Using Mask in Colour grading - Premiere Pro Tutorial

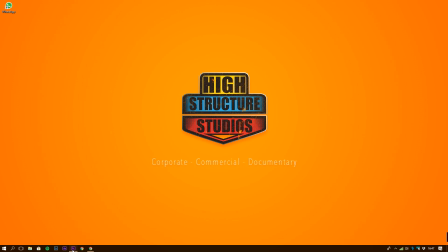[0:00]
Hi folks, so today I'm gonna tell you a few quick tips and the importance of using mask in your color grading
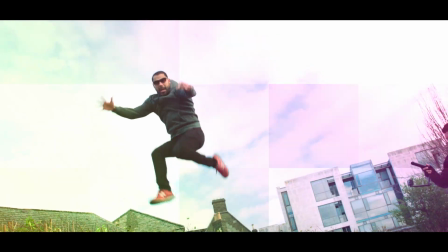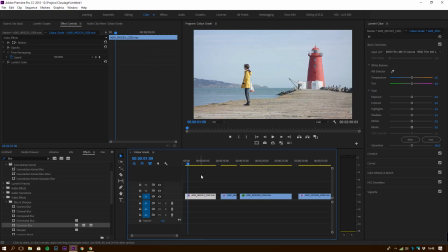[0:16]
There are 4 very simple tricks that you can use yourself and they're very easy to do but the results are amazing and it will make your footage stand out and make your subjects pop out of the image
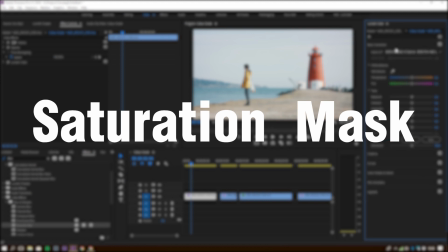[0:29]
So first we're gonna talk about saturation mask
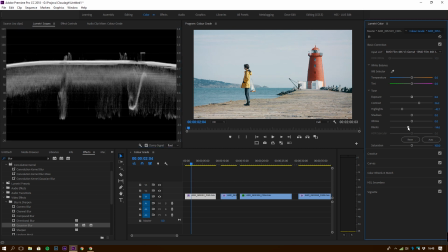[0:35]
the first thing you have to do is grade your image the way you would apply a look whatever you're going to do to the image after
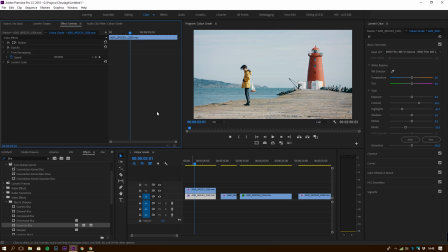[0:44]
that you're going to go ahead and duplicate that layer and in the layer on the top you're going to create an opacity mask by creating an opacity mask you will effectively separate that part of the image against the
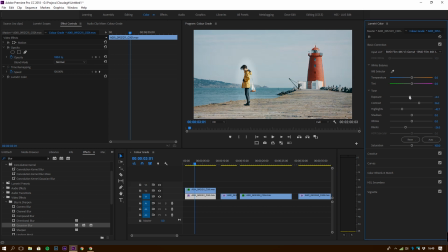[0:59]
background which is the layer underneath then you will go ahead and change the saturation or the exposure or any other details you would like to change
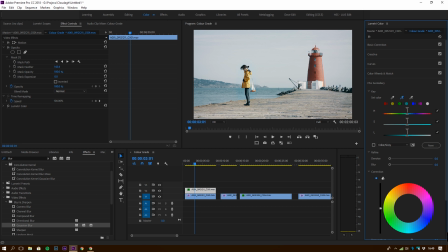[1:10]
this will make your viewers attention go straight to your subject because it has more saturation i went ahead and made a secondary selection to add a bit of red and oranges to the skin tones it's again it's very subtle this changes have to be very subtle because you don't want to make it obvious because
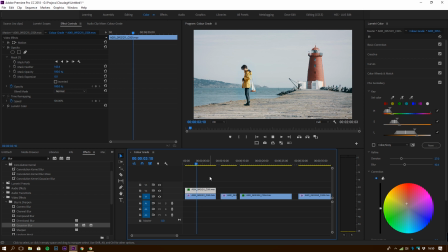[1:30]
it breaks the illusion that the viewer has then you can play it back
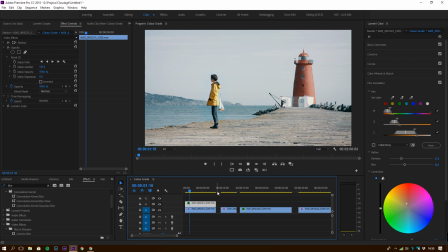[1:35]
and make sure that your effects are working the way you want it to be and there you can see that
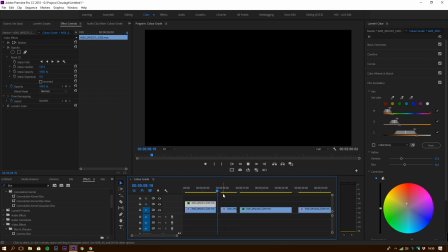[1:42]
she's popping out and it's a subtle change again and then the rest of the image is a bit bleached out the next one we're going to talk about it's a blur
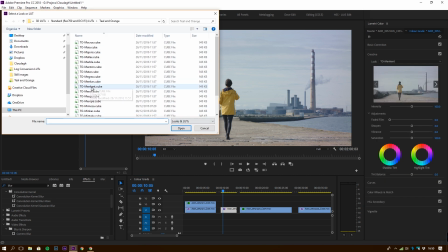[1:57]
mask again we're gonna do the same we're gonna select our clip grade it the way you want it apply the LUTs you want it and
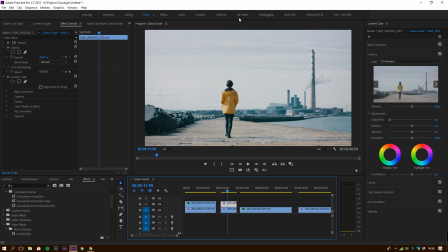[2:05]
then you're gonna duplicate that layer you're gonna go to effects and find a blur caution blur we're gonna use in this case and then in blur you're gonna make the mask you fit it to the shape of your subject then remember to be very subtle
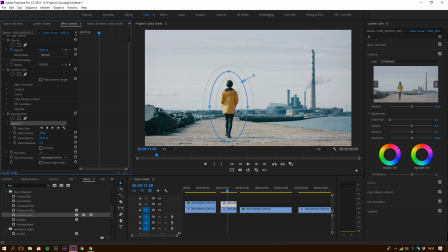[2:20]
because this one can be very distracting if you take it a to exaggerate in this case we're gonna actually invert the layer just so the blur is outside and not hurt I'm gonna leave it around 13% and I'm happy with that that
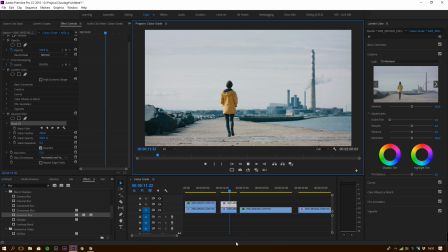[2:36]
gives enough separation I'm just gonna play it back and
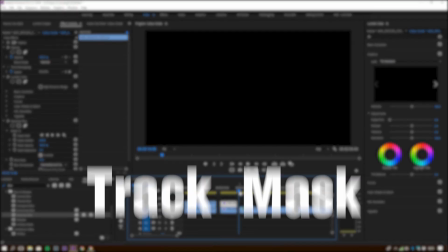[2:43]
that works for me the next one we're gonna talk about is a track matte
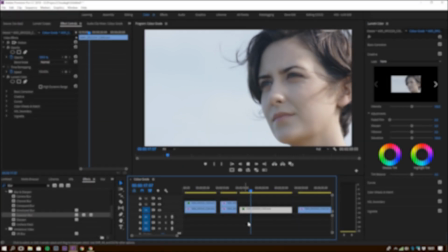[2:47]
in this case I'm gonna actually use the pen tool just so
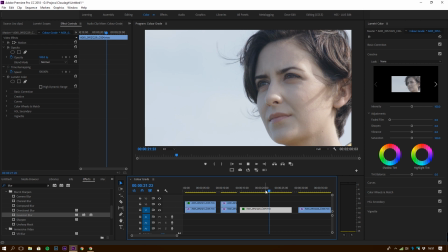[2:52]
can get a better shape that actually represents her face again we're gonna
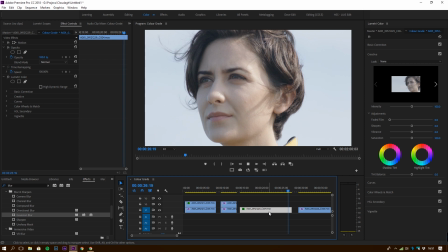[2:57]
do like both previous steps we're gonna apply the look we want to
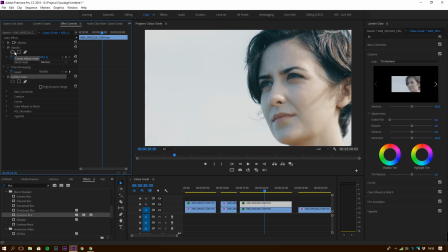[3:02]
layer underneath we're gonna duplicate that layer and then we're gonna go and select in our top layer our mask option and we're gonna use the pen tool in this case so we're gonna make a shape that roughly represents her face i'm gonna do a quick shape in this case just for the tutorial but you should take more time
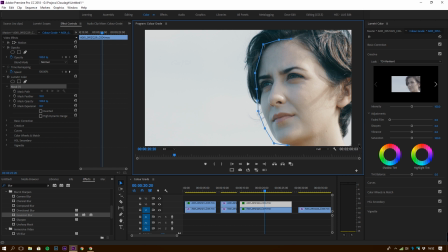[3:20]
making this matte just to make it more subtle and then actually matching the shape you're gonna do so the viewer doesn't see the kind of a magic that you're doing again all these changes don't have to be obvious if people don't notice them
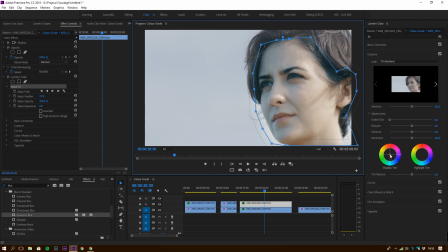[3:40]
you're actually doing it very well if people can see them if you're too exaggerate it then it takes away from the experience of viewing the scene once you have the selection i'm
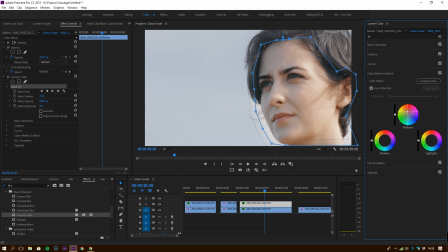[3:53]
gonna add a bit of more orange and red in the mid tones then i'm gonna go ahead and track the matte that's
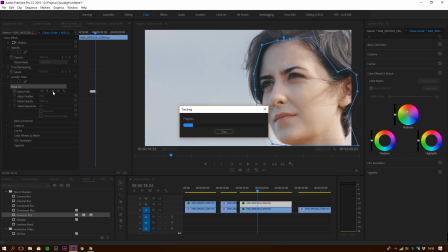[4:03]
gonna take a bit premiere would get the shape that you selected as a matte and it will track it over time generally it's very good and accurate if there's very complex
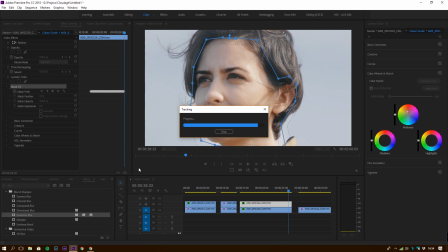[4:14]
movements you might have to do this by hand it's not too complicated but it's very time consuming once that's done we're going to play
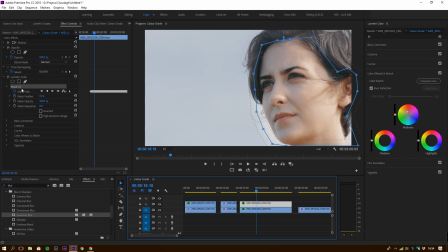[4:22]
it back and make sure the matte is where it should be so actually i just made a mistake there i made the matte in the lumetric color so we're going to copy that matte and we're going to paste it in the opacity tab
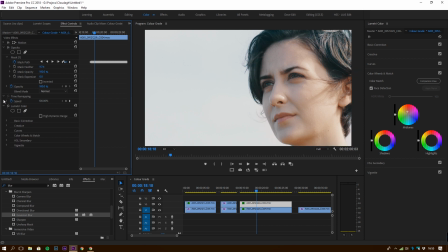[4:36]
so then that's going to give us the effect we want so
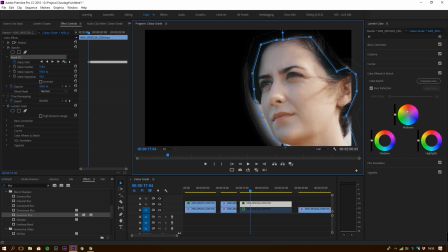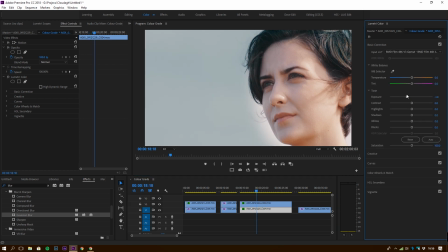[4:46]
i'm going to play with the bottom layer and lower the exposure a little bit and then play that back so I'm gonna go and lower a bit the temperature which introduces a bit more blue and makes a contrast
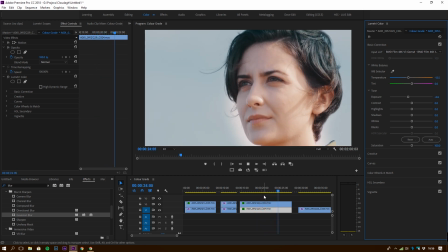[5:03]
with the oranges in her skin so lastly you could actually with this type of
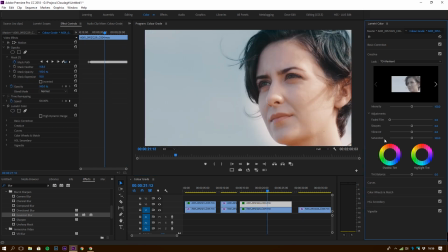[5:09]
mattes when you're adding it to faces or eye detail I would say introduce a little bit of sharpness and it will give you even more
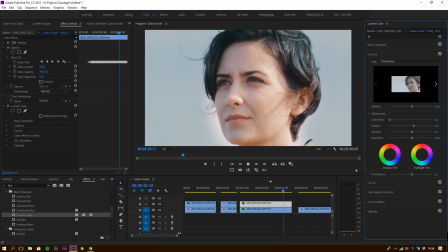[5:19]
separation and attention to the area of the images that you want so
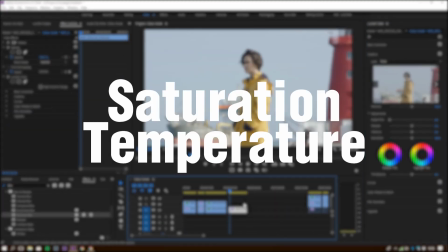[5:24]
in this case we are gonna go and play with saturation and color temperature again you
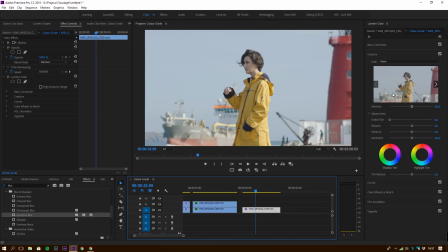[5:29]
look for the color grade that you want I'm adding a LUT in this case just to get a starting point I duplicate the layer I'm
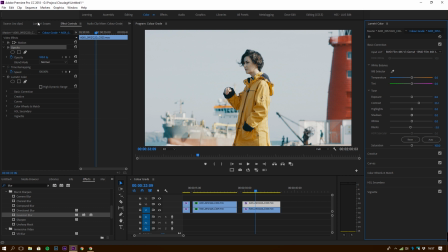[5:40]
gonna make a small adjustment to the contrast lower a bit the blacks to give more saturation and then bump a little bit the mid tones so her skin looks a little bit more alive i'm gonna rise a little bit the exposure and
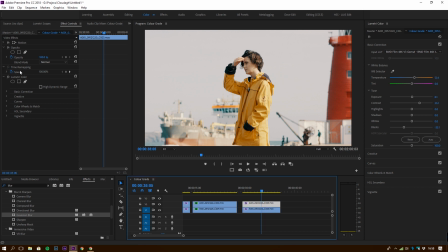[5:56]
now i'm gonna create the mask with that pen tool again you should probably take more time creating your mask i'm doing a very simple selection and fast
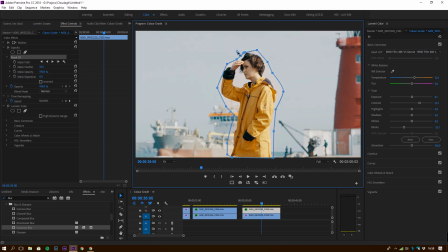[6:07]
just for the sake of this tutorial if you pull the square little tab there that the matte has you expand the mask if you pull the circle up you expand the feather of the mask so again circle
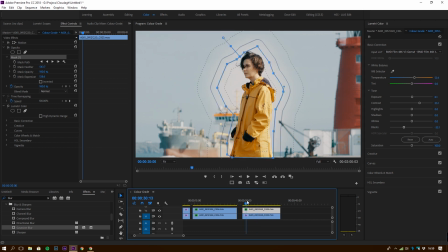[6:23]
is the feather and square expands the mask so once i'm happy with the results
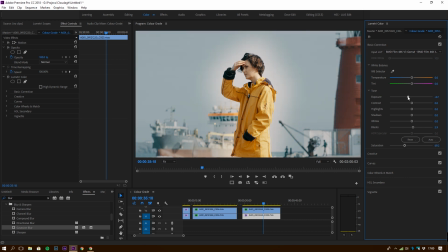[6:28]
i am gonna go and select the lower layer and lower the saturation
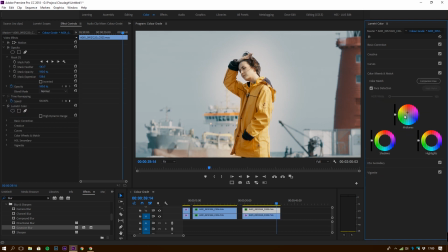[6:33]
and a bit the exposure that already makes my image or my subject
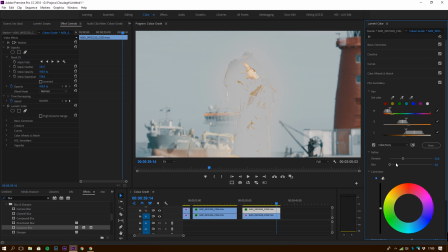[6:40]
it popped so again in this case i'm gonna go and make in the hsl tab i'm gonna make a selection i want to select her skin tones and then i'm gonna pump up a little bit reds and oranges just to
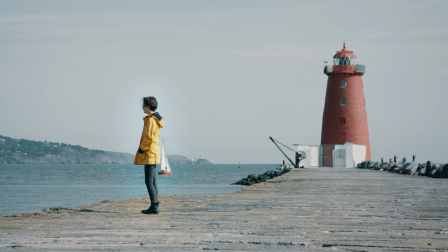[6:57]
give her skin tone a little more color if there's any questions you have leave a comment down below don't forget to hit that like button and don't forget to subscribe to the channel See you next time.